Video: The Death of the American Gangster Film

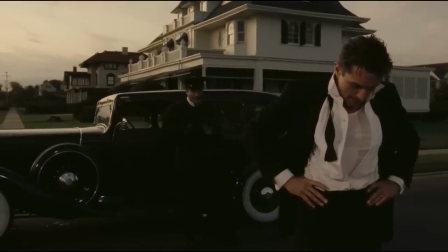28:38 Also crucial is the long, painful aftermath, with Leonie forcing both Noodles and the audience to take in the aftermath of the violence without cutting.
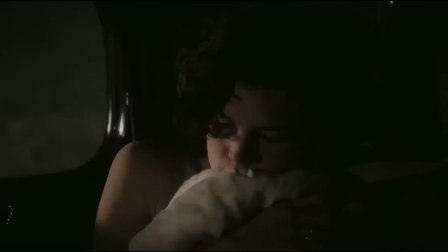28:47 Again, Leone is emphasizing the horrific consequences of the gangster's violent actions.
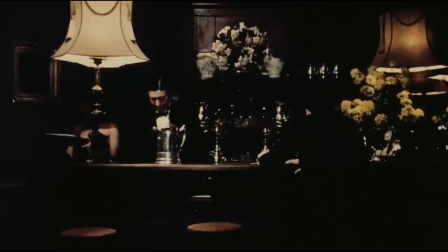28:53 Violent actions which bring no real joy. The scene following Debra's rape is among the film's most pitiful,
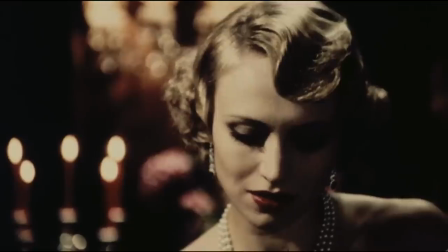28:59 with the drunken Noodles paying a prostitute to pretend to be Debra so he can make believe they have any sort of intimacy.
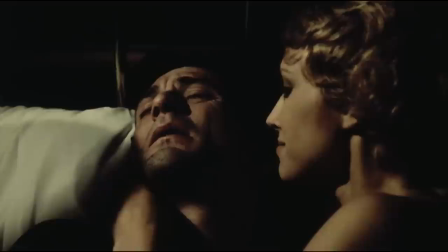29:05 This is an important follow-up to the rape scene, as it demonstrates that beneath Noodles' violence is a pathetic and lonely figure.
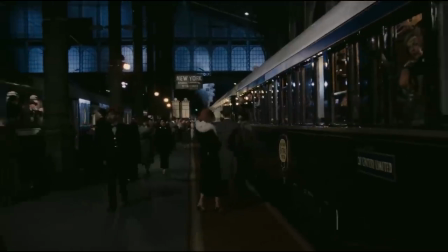29:12 This does not justify his actions, or elicit sympathy. Rather, it emphasizes the futility of his violence, that it brings him no peace.
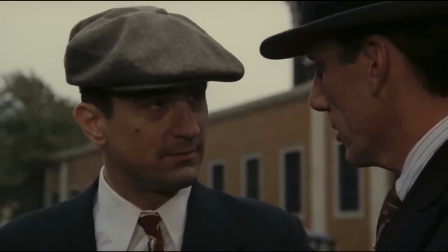29:21 Loyalty to a Brotherhood One thing Once Upon a Time in America stresses even more than most gangster films is the sense of brotherhood loyalty.
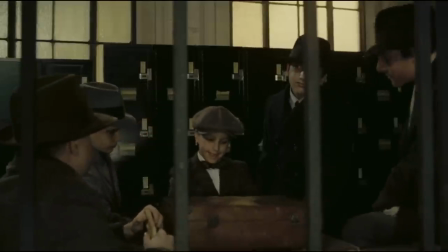29:29 The central gang are childhood friends who made it pledge his boys to always be together and to share in their riches.
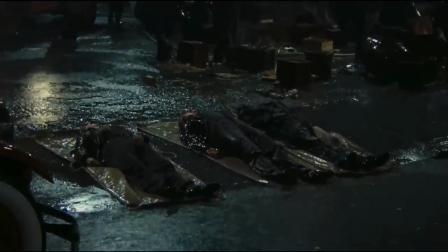29:35 This pledge would be shattered by Max, who devises an elaborate plot to have all his friends killed,
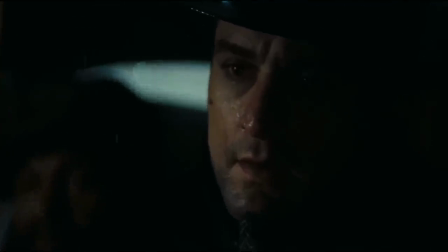29:40 trick Noodles into thinking he was responsible, then abscond with their shared loot.
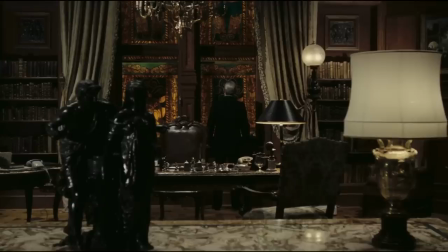29:44 Brotherhood, it turns out, is worth a hell of a lot less to the gangster than personal enrichment.
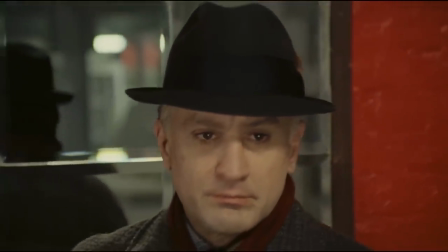29:50 Noodles learns all this in the twilight of his life. Now a small and lonely old man with little to live for,
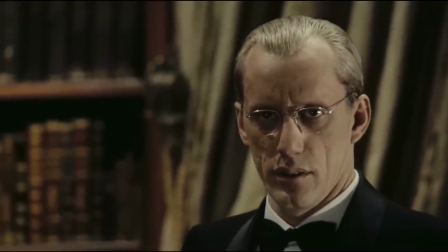29:56 Noodles returns to New York, where Max explains that after orchestrating the murder of their friends, Max used the stolen money to re-establish himself as Secretary Bailey,
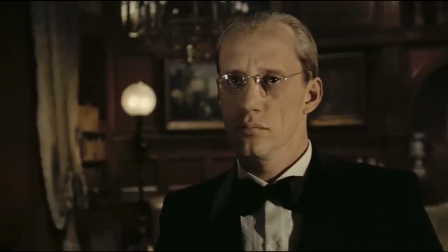30:04 a wealthy American businessman and politician. Not only did he build a fortune, but Max also married Debra and the two of a son together.
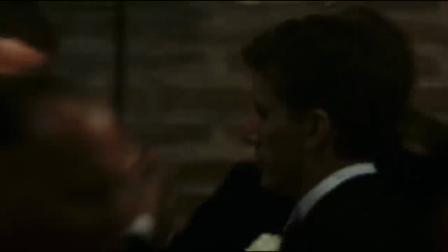30:11 In turn, Max not only betrayed Noodles, but also stole the life Noodles always wanted for himself.
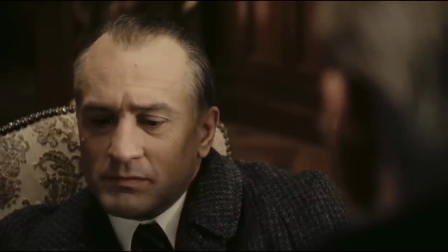30:17 I took away your whole life from you. I've been living in your place. I took your money. I took your girl.
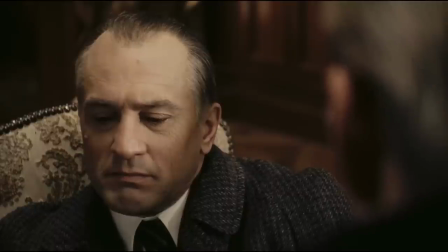30:29 All I left for you was 35 years of grief over having killed me.
But Noodles doesn't react with anger.
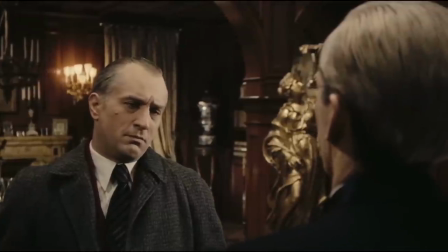30:35 Instead, he chooses to live in the myth. Noodles continues to refer to Max as Secretary Bailey, maintaining that Max died with the rest of his friends 30 years ago.
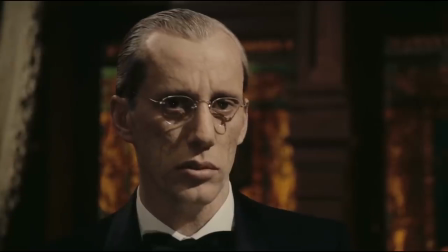30:44 Noodles knows this is false. He knows that his best friend betrayed him, and that their history was largely built on bullshit.
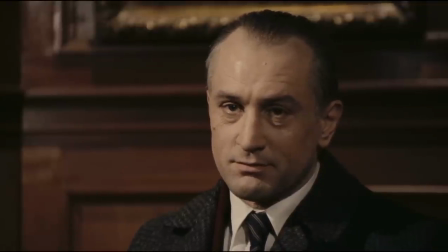30:51 But that truth is too painful. So instead, Noodles chooses to embrace the myth. This speaks to Once Upon a Time in America's meta commentary on the cinematic gangster.
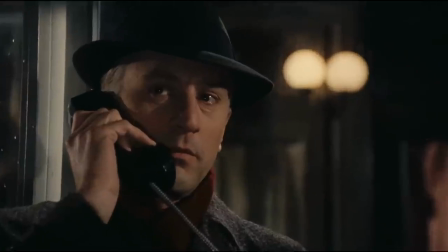31:00 The film thoroughly dismantles the notion of a glamorized or romanticized gangster myth.
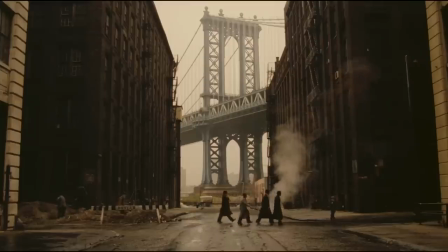31:05 But with Noodles' rejection of reality, Leone also demonstrates why such myths are attractive in the first place.
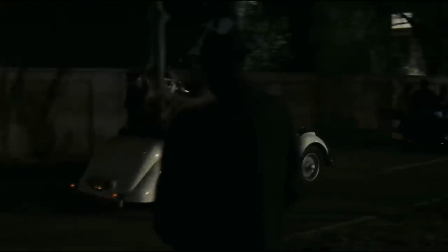31:12 This also ties in with the film's ending. Rather than closing on an elderly and totally alone Noodles, the film returns to the man in the 1930s, retreating to an opium den and getting high.
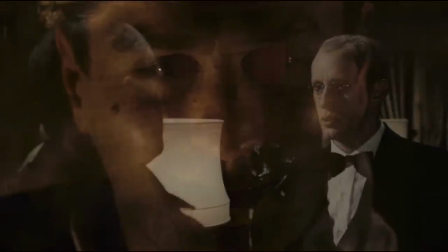31:22 This has sparked debate that large portions of the film are actually a drug-induced hallucination, but I think that misses the point.
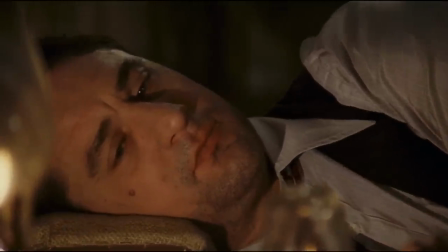31:29 Metaphorically, this scene captures the ethos of the whole film, and the very appeal of gangster movies.
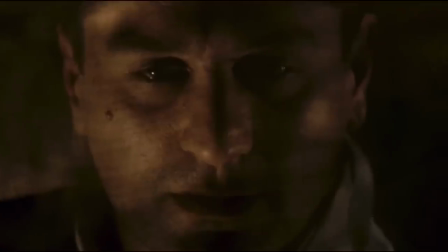31:34 Unable to accept the harshness of reality, Noodles escapes into fantasy. We all love a good illusion, after all.
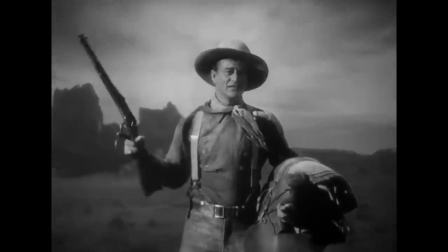31:43 Part 5, The Death of the Gangster Just as we rarely see the John Wayne-style simplistic cowboy of stagecoach in a post-Leone world,
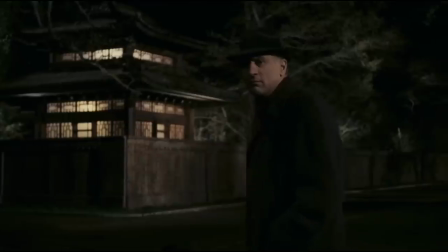31:51 likewise with the American gangster. Noodles may not die at the end of Once Upon a Time in America,
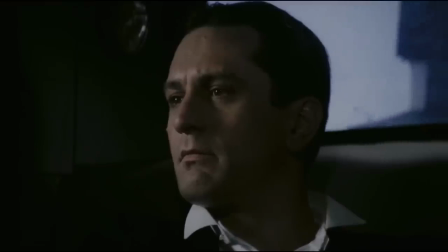31:57 but Leone's depiction is so scathing that he eviscerated the gangster far more effectively than any death scene ever could.
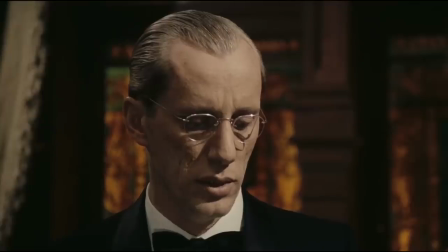32:04 The gangster lives, but only to be tortured by guilt for the pain they've caused.
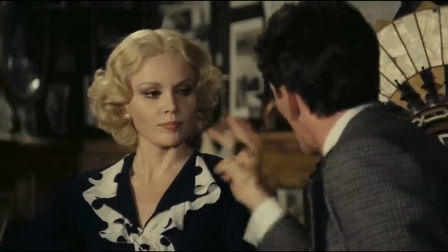32:09 In exposing the levels of cruelty, misogyny, and greed which underlie the gangster archetype,
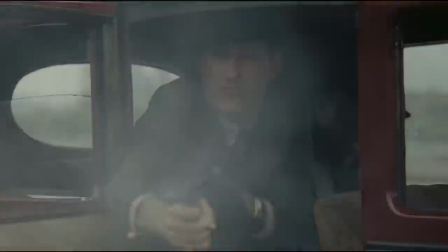32:15 while also removing the romanticism associated with the genre, Sergio Leone effectively killed the traditional gangster movie.
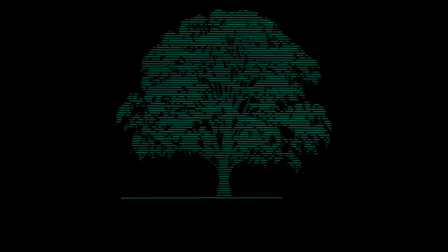32:22 Of course, the fact that Once Upon a Time in America was cut down to a confusing mess by the Ladd Company, met by dismal reviews from critics who couldn't make sense of the new version and ate shit at the box office?
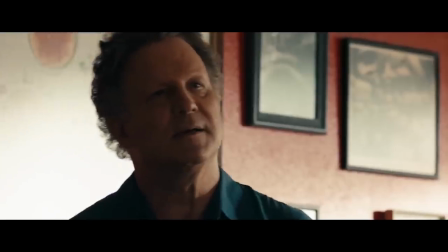32:33 That likely also contributed to the decline of the traditional gangster movie. We still see gangster movies of course, but most step away from the archetype laid out in the 1930s.